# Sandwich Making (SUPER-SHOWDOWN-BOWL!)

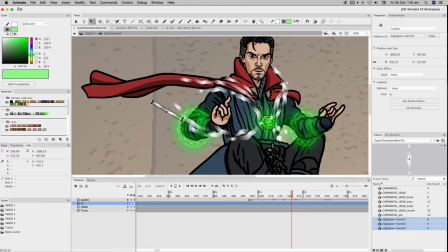3198s
Doctor Strange's Time Stone elements are all reused ones, using these Captain Marvel elements created for the Captain Marvel trailer spoof, which were also used for Captain Marvel. Placing different elements on different layers allows you to add layer effects to some of them, as was the case here, adding blur to these elements to make it look more smoky-ish.
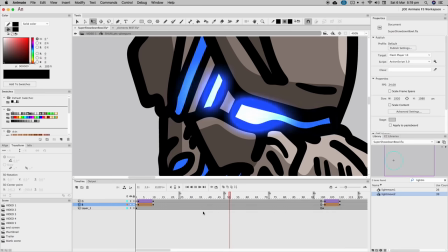3214s
Masked glows. This is a new trick that this old dog has learned.
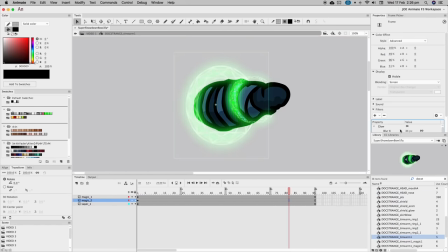3218s
So you can apply a glow effect to an entire symbol or layer.
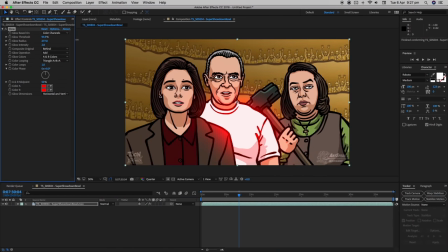3221s
You can't, as you can in After Effects, set a value to restrict the glow to just the brightest parts of the image to create a more natural effect.
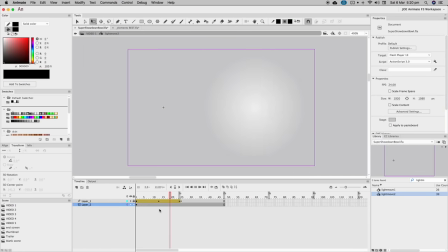3228s
But there is a little bit of a workaround. I use a bunch of these simple light move elements to create shifting spots of brightness,
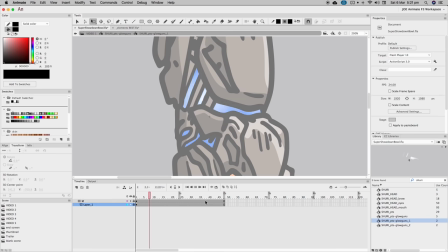3235s
make a mask to limit it to the right areas, then nest it all into its own symbol and apply the glow effect to it.
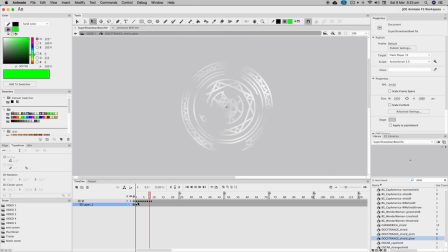3240s
Et voila! Natural brightness glows. First seen in this very video in Doctor Strange's shields and Shuri's panther fist shooter things.
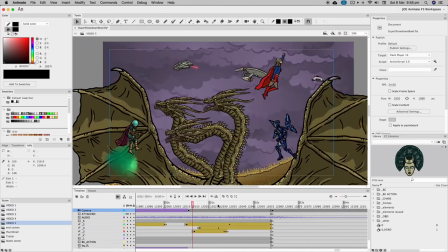3249s
Main animation was completed in 50 days from October 22 to December 10.
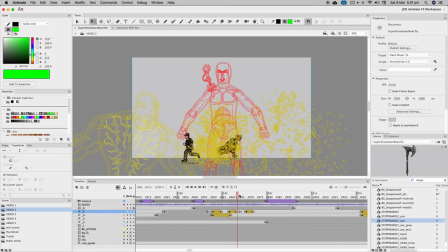3254s
But wait, what's happening in the background? The background action.
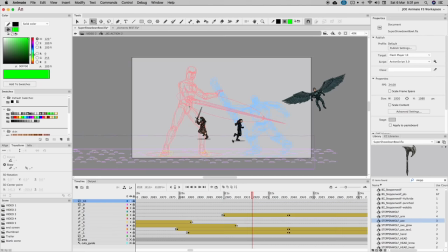3258s
As in the previous bowls, the background action was its own timeline contained within a single symbol and placed on its own layer in the main timeline.
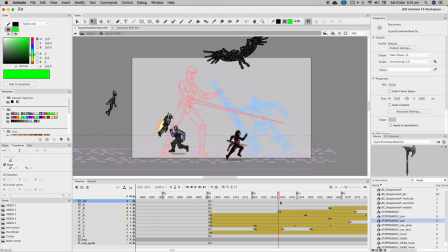3265s
In this case, it was three of the five main timelines that required background action.
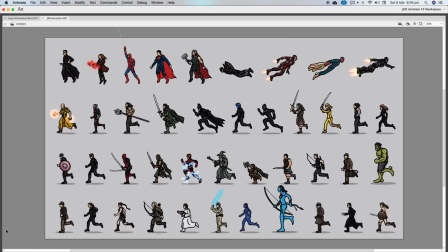3268s
In terms of the little characters we've already amassed, 90 background characters had already been created for the hero and villain bowls.
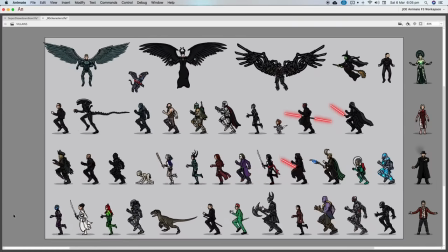3274s
45 heroes and 45 villains. An even split! And every one that could be reused for this video was.
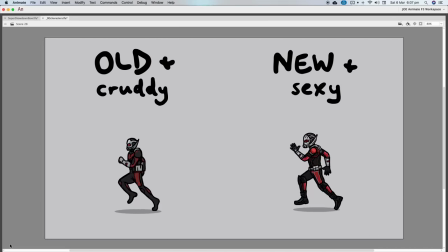3279s
But just as with the foreground versions of the characters, a few of the background characters had to be updated to match, utilizing the new and improved armature method invented for the villain bowl.
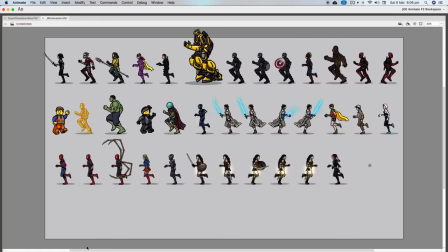3288s
And then there were a dozen new ones making their bowl background debut.
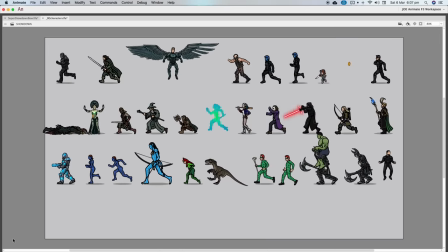3291s
And hey, just because a character's returning doesn't mean they can't have a brand spanking new animation added to their already impressive repertoire.
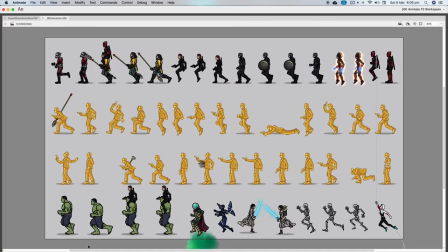3297s
Counting the new and updated characters, there were a total of 129 new background animations made for Showdown Bowl. Some of the new or updated characters were stolen from recent sandwiches.
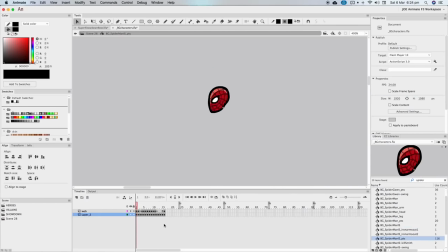3307s
I've been using these Villain Bowl background character parts to help me create other little dudes when I needed them, knowing I could then reuse them here.
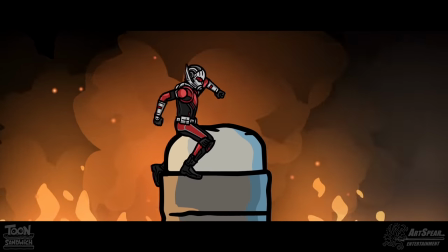3313s
So Ant-Man is from our Avengers Endgame spoof, Captain Marvel is from Captain Marvel,
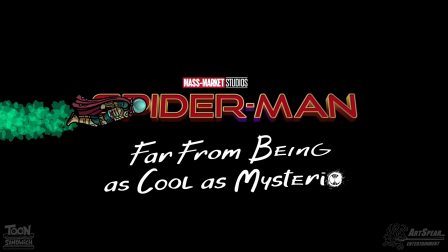3317s
Wasp hails from the 2018 trailer Trash Up, Mysterio cites Spider-Man Far From Home is his country of origin.
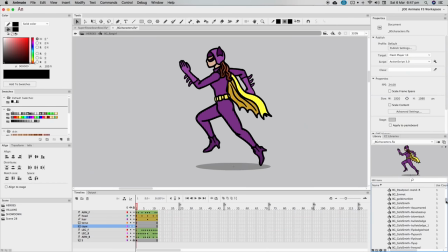3323s
The other ones just came in off the street. Most of the time, creating these new characters is a case of drawing over existing parts and using the same exact running cycle animation,
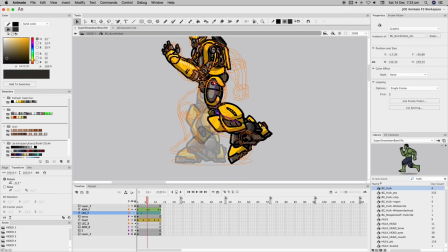3330s
but in the case of Bumblebee here, his parts don't match any existing ones. Still, an existing running cycle can be used as a guide, in this case, Hulk.
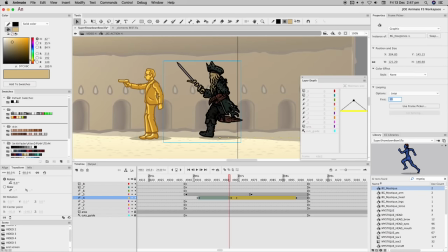3337s
Most of the specialty animations are designed to flow on seamlessly from the end of a running cycle, so you can join them together.
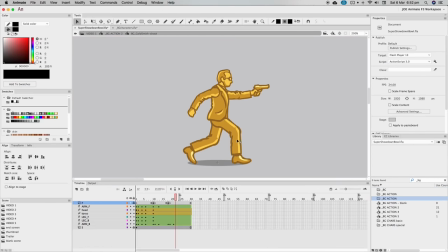3343s
Have the character run into shot and then bust a cap, or whatever their specialty animation is.
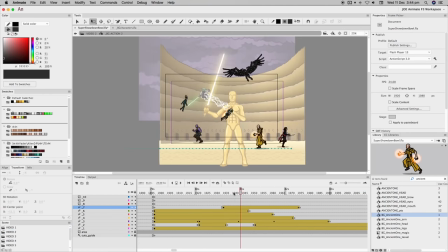3347s
Okay, why the heck are these characters just running past in the background when they should be attacking Oscar in the foreground?
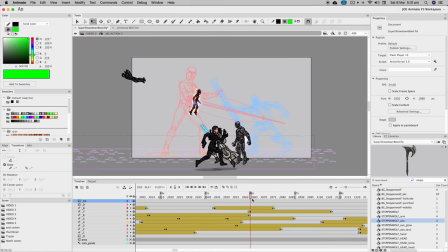3353s
Well, what they're doing is they're circling Oscar and waiting for their opening. You'll notice a few of the characters circle around behind Oscar before attacking him from the side.
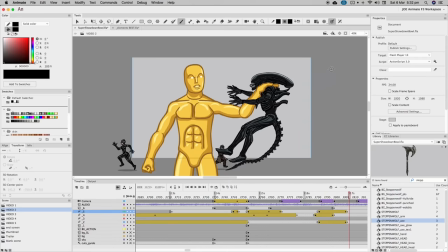3360s
It has nothing to do with the fact that the only thing these background characters do is run left or right, and I just wanted to fill the shot with them.
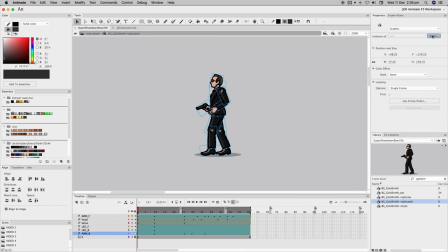3366s
So let's put that theory to bed. Thankfully, it isn't long before Goldsmith enters the fray, and then the background action becomes all about him. I'm pretty sure this is one of those ideas that came about after the script was finished, and it was great because it allowed me to tell an entire story just in the background.
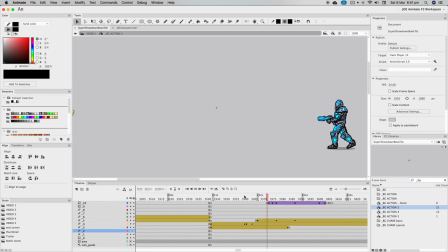3379s
Goldsmith attacks and kills characters in the background, the heroes and villains attempt to kill him in different ways, just as they do with Oscar, and also with no success.
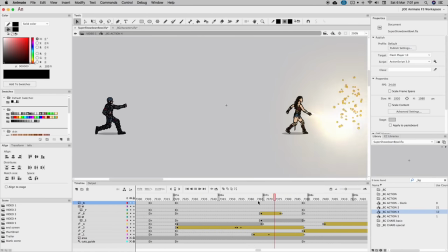3386s
He replicates himself until there's six of him running around, then they learn that gold is Oscar's weakness and apply the same strategy to Goldsmith and succeed in destroying all six instances of him, and then they celebrate.
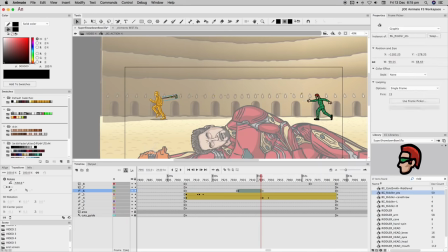3395s
Okay, maybe it's not the best story ever written, but as far as background action in a YouTube video goes, I think we've broken some ground here.
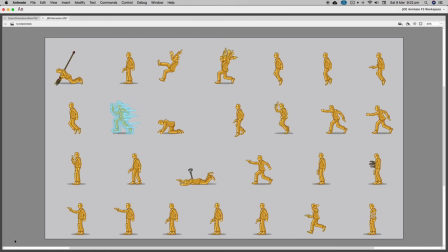3401s
Some background! Because of all the different beats in this rich background storyline, Goldsmith definitely ended up with a record number of animations.
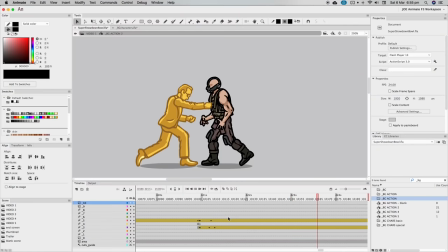3408s
His repertoire puts all of the background characters to shame. Some of these more intimate interactions, such as Bane's back crack, another ironic death,
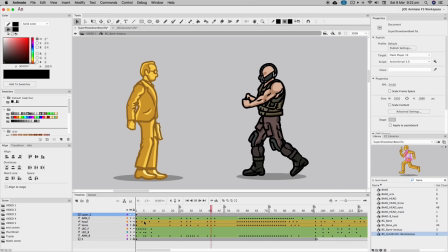3415s
was animated together with the Goldsmith side by placing the Goldsmith animation within Bane's symbol and animating Bane alongside Goldie to match his timing.
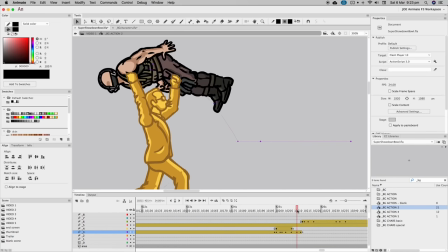3422s
Then in the background action timeline, Bane's position can be animated as well.
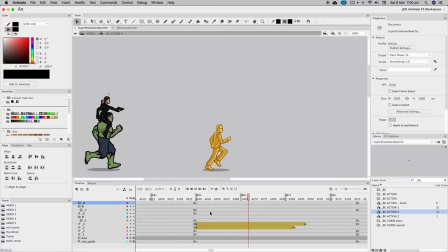3426s
Had to keep track of when characters are taken out in the foreground action so they wouldn't then reappear alive and well in the background and shatter the otherwise faultless continuity this series has maintained.
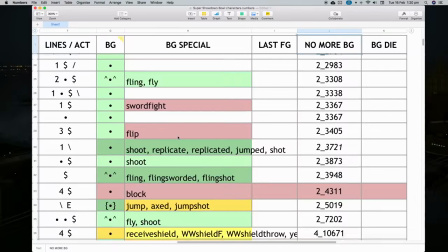3435s
So once again, we rely on spreadsheet technology to keep track of their FODs. Frames of death.
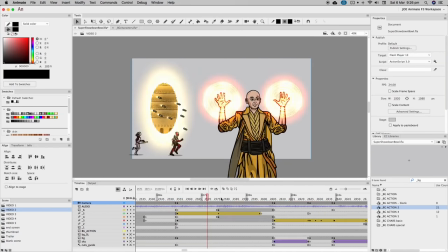3439s
If a character got KO'd early, I had to make sure I gave them at least one token appearance in the background before that happened.
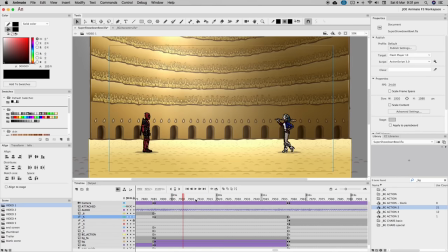3444s
Couple of instances of bringing the background versions to the foreground.